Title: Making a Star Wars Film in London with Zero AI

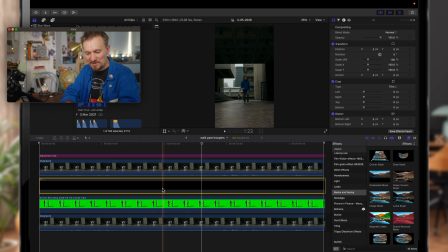11:24 I did actually have an R2 unit coming in, but decided to remove that and put that in a different shot. And then I've just got the background plate right here. So again, it's a very simple series of layers on top of each other.
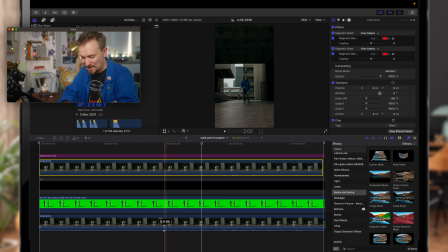11:39 This top layer right here is me walking past. This bottom layer here is the background. And then this layer here is the Stormtroopers right here. So you just stack things on top of each other and then adjust the lighting on them to try and sell the effect, is basically what I did with all of these.
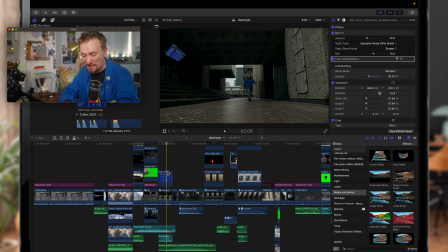11:58 A nice, simple, but I think it's quite an effective shot. Hope you agree. Here I am. This didn't need any editing at all. This now jumps to a different location. I'm not at the Barbican Center right here. This is the Brunswick Center, which in the show was at Cyril Khan's house, or his mum's house, that he stayed at.
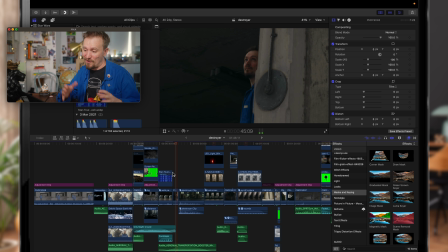12:15 And what I just decided is to use this shot here. I thought it looked very Star Wars, very fun.
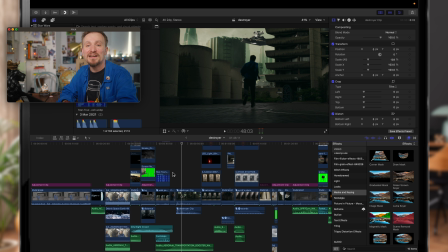12:20 And then it cuts back to me at the Barbican Center. Now again, this is one of those shots that was really heavily modified in both this shot that I've used and then the show as well. And again, I did something very different with this. So in the show, this was when Cassian and Bix went to a shop.
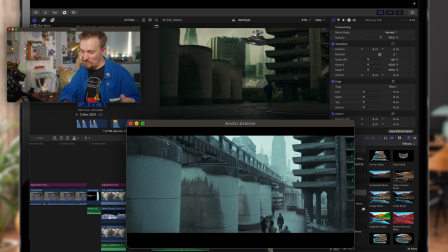12:36 Again, I should be showing you that on screen right now, as long as I could find the shot.
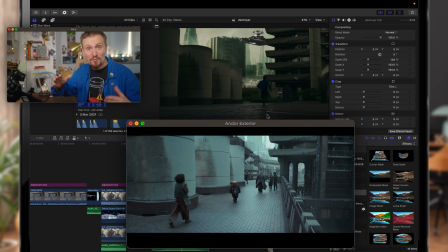12:40 And they made this whole area on the right-hand side kind of effectively disappear and look like it was a huge drop-off that fell off to somewhere else.
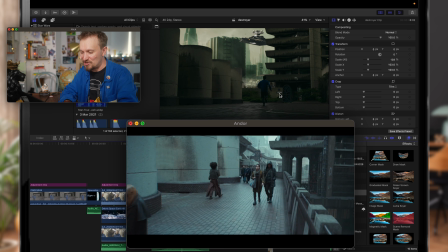12:48 I decided to keep a lot more of the original details intact. You can actually even see a City of London street sign in the background here. I thought I'd keep some of these original details in. Just to prove this is all real world stuff, and I haven't stood in front of a green screen, although I've got all the original shots here.
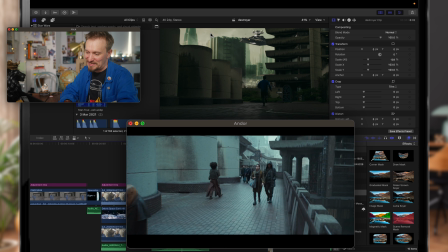13:03 And so I put a Star Destroyer in the background, flying over the city. I've got the city backdrop again, where I did the same thing. I put some sound effects on there as well. The footsteps you hear in this shot are all fake too.
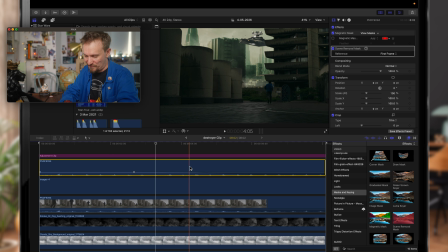13:15 So basically, look, let's break this down again. Here's what I've got. I can't remember what some of these layers are, if I'm honest. I've got a Star Wars door here. You notice there's an archway in the background with some very London architecture there. So I wanted to put in a Star Wars doorway to hide that. So I did that.
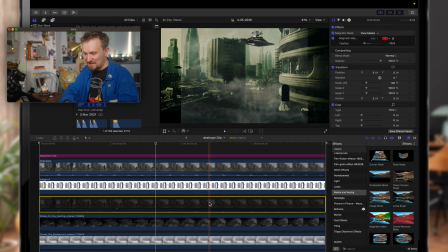13:33 There we go. It looks a little bit more Star Wars now. This one is, well, the entire foreground and me. I switched that off and you can start to see some of my layers. And look, you can see there is Dedra from the show looking out of her window.
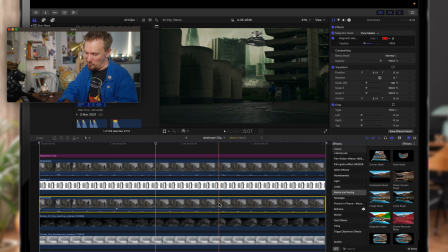13:47 So that was a still taken from the show that I repurposed for this shot, which I was kind of happy with. Again, I put some smoke in to sort of help sell the effect in the background and you soften things. It's like using a hazing machine when you're really filming.
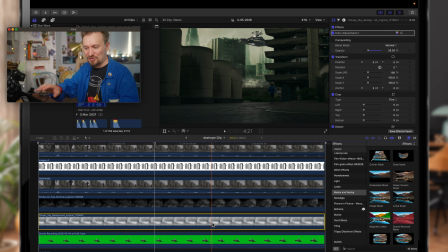14:03 I put in a sky effect just to sort of diffuse the Coruscant skyline.
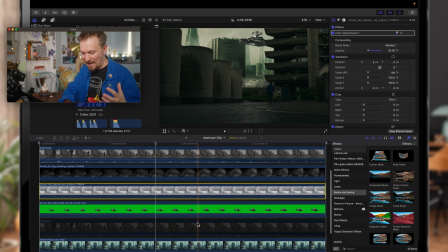14:08 So I've got some clouds drifting past, again, to sort of blend that a little bit more. The Star Destroyer is its own separate.
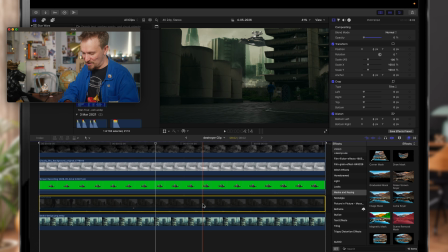14:15 I've got another layer, which I obviously didn't use. It was switched off. And then finally, the main background as well. It's all stacked on top of each other. This is a recurring theme throughout all of these shots. Everything is just a stack of different things that you can switch on and off to try and sell the effect.
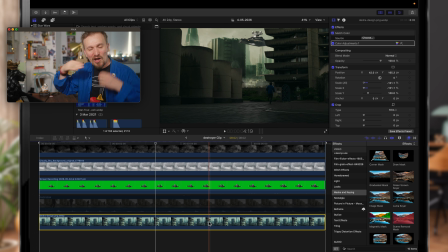14:32 So a background layer, a foreground layer, all the bits in between to help layer things up.
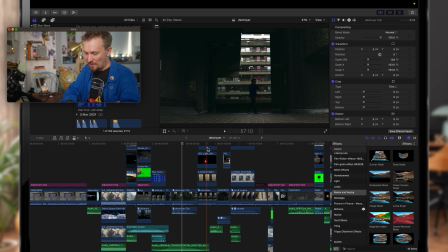14:39 But I'm proud of it. Here's another one where I use the same effect. This is a very simple shot, but always got a bunch of things in it. Like there's a Star Wars control panel that I've added onto the wall there. So I turn that off. and it's just, you see that red light as well is actually part of
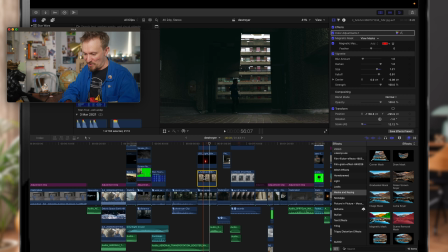14:57 the stuff I put in. So I can turn my control panel off, turn the red blinking light off.
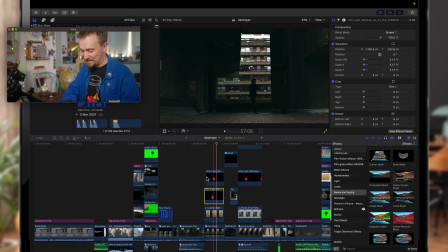15:02 The red blinking light is not a Star Wars asset, it's just one I found right there.
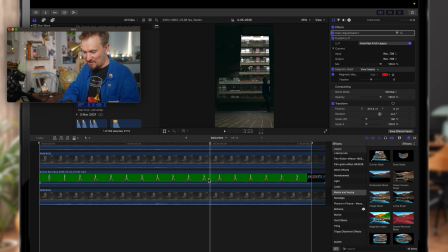15:06 And then on these balconies in the background, you'll notice that there's all these stormtroopers moving backwards and forwards.
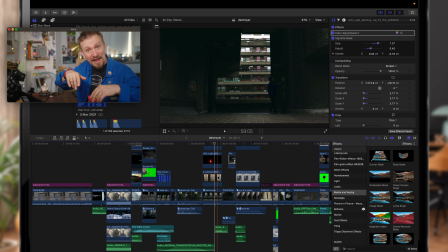15:12 And again, all I did was I just took these walking animations of stormtroopers, cut them off at the waist, or roughly where the level of the balcony would be, and have them moving across the screen, left to right, to help sell the effect, with a couple of color adjustments, again, to help sell that effect even more,
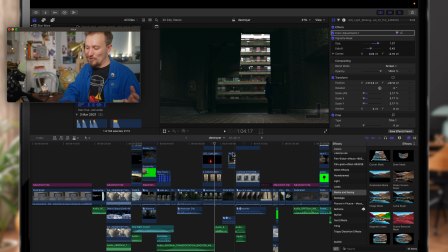15:29 put them in shadows to try and make it look as though they're actually in that location.
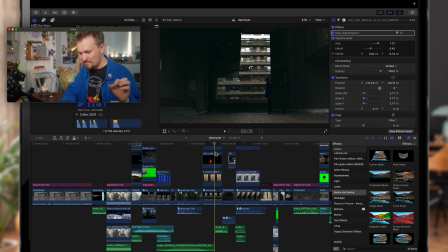15:34 So I go through this doorway, I add this creaking effect. This was lucky this was open, this shouldn't have been unlocked.
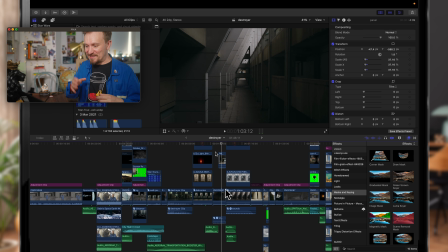15:43 And I'm in a different building again. You'll hopefully remember this instantly. I've mimicked a shot from the show here to a degree.
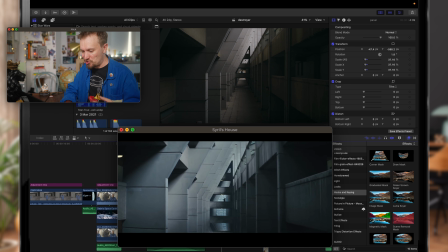15:49 This is the Brunswick Center. This is where Cyril lived in the show. And I've pretty much left this shot as is. This is almost exactly how it looks in real life. Except for, if I just show you down here, I've got a couple of panels on the wall right here,
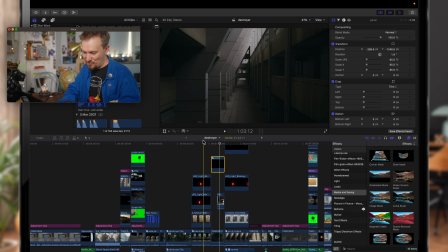16:05 so control panels that I've added, and I've used lighting tools to light them. So here we go, there's a control panel just peeking its head into the shot there, another one over here,
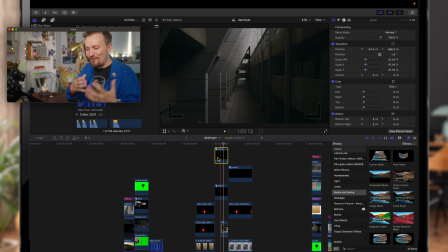16:14 and I just added those in again to make it feel a little bit more Star Warsy. Now, interesting enough, so here I am. As I go through, you hear the end of that doorway, and then it looks like I move across this walkway over here.
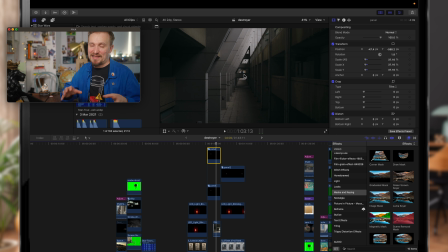16:29 Now, on the day, the Brunswick Center is a little bit sketchy, and I wasn't sure whether it was safe to leave my camera gear that far.
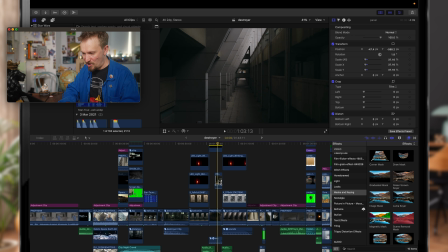16:38 So let's see if I can find the layer and just show you. But I didn't actually walk along there. I got an empty shot and filmed that,
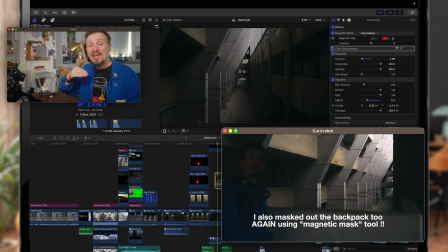16:47 and then I actually filmed myself on another one of these balconies with the camera way closer on the same balcony, and then chopped myself out and put myself in there. And it was just to ensure I was a little bit closer to my camera gear.
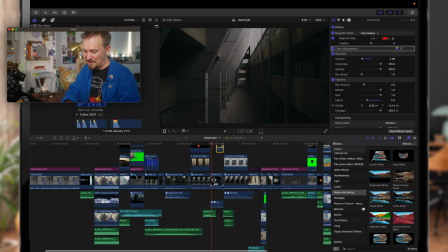17:00 But I think the shot works really well, and you could tell. Let me play it back again. Now, what I actually did with this shot is, although I'm going to zoom in so you can see this, I'm going to go to like 100% there.
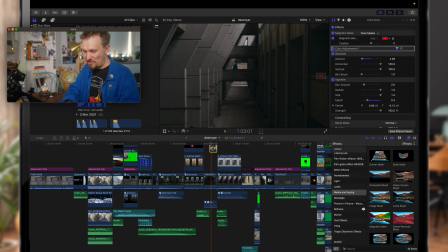17:13 I think it looks pretty good. I think it looks as though I'm in there. Maybe as I zoom in, it gets a little more unbelievable. But I placed myself onto that. The lighting more or less really did match in real life, but I've actually brightened myself up a bit so it's a bit easier to see me.
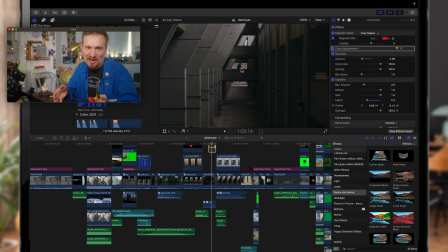17:28 So the lighting might not look quite perfect because this was designed for social media, perhaps Instagram Reels, YouTube Shorts. I did publish this to Reels and Shorts in a kind of a less effects-heavy version. I wanted to make sure I stood out, and it was obvious I was in there. So I actually did brighten myself up a bit for that shot.
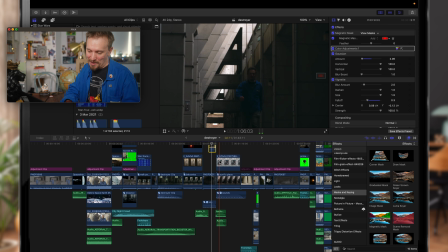17:47 I'm wearing the same jacket. I forgot about that. And here I am just walking through, because I love the location so much. There I am walking along the ground level. Oh, let me put that back on.
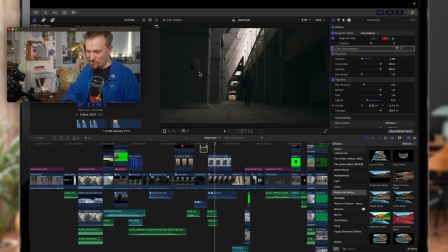17:58 There we go. Ground level, you can see the control panels are still there. This is a completely different shot, so I had to redo the control panels for this specific shot and make sure I placed them on the same pylons. Although I'm sure nobody would have minded if I had slight continuity errors. For me, it was really important to try and sell that.
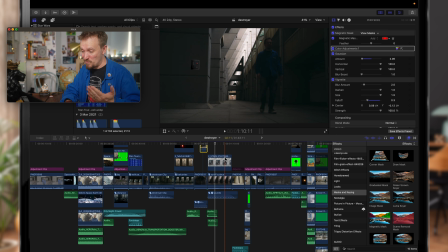18:15 Apart from that, there's really nothing. It's just the sound effects and me walking through. Such a stunning location, isn't it? I would love to film a real sci-fi short film there, Blade Runner-esque or Star Wars-esque or something like that.
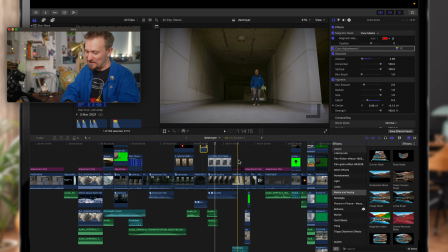18:27 Isn't it cool? Here I am, I walk outside, no modification to this shot right here.
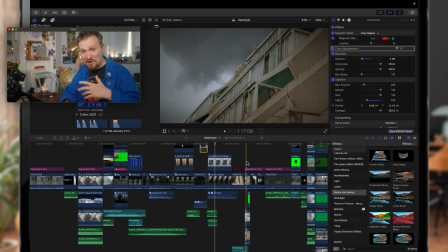18:32 And this was actually a tricky one. This one, it took me a few times to get right in the edit.
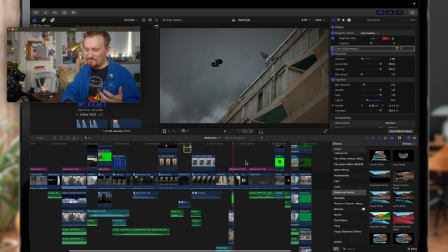18:36 This is just a shot of me pointing the camera up at the sky, and then TIE fighter flying out, and then it cuts to another shot really quick. Getting the TIE fighter, I played a lot with the lighting for this shot, and again, I'm not a VFX professional.
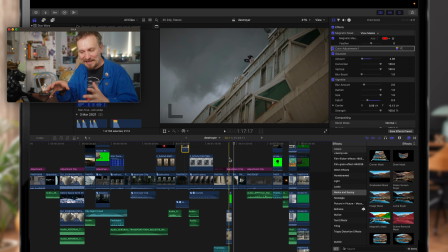18:50 I could probably do a better job if I had the correct tools for relighting things, but again, that wasn't the purpose of this exercise, to use the professional tools. I was using the most basic tools I could to see what I could get. But I was happy enough with this. I added in the TIE fighter sound effect, spent ages trying to find a good one online.
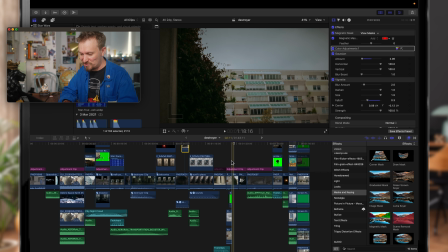19:07 I'll put a link to that down below if I've still got the actual original link I used. And then just had it popping over the building.
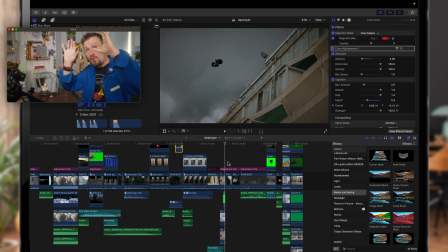19:16 The difficult part there was because the shot was quite shaky. It was pointing the camera, the Lumix S9, in the air, trying to get this shot.
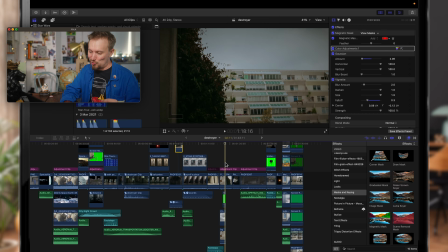19:23 It was really important to me that it looked natural and it looked like it was really flying above me. So it took me a few goes to use motion tracking within Final Cut Pro to match that TIE fighter to different objects inside the shot to make that movement look really perfect. I just did a zoom in.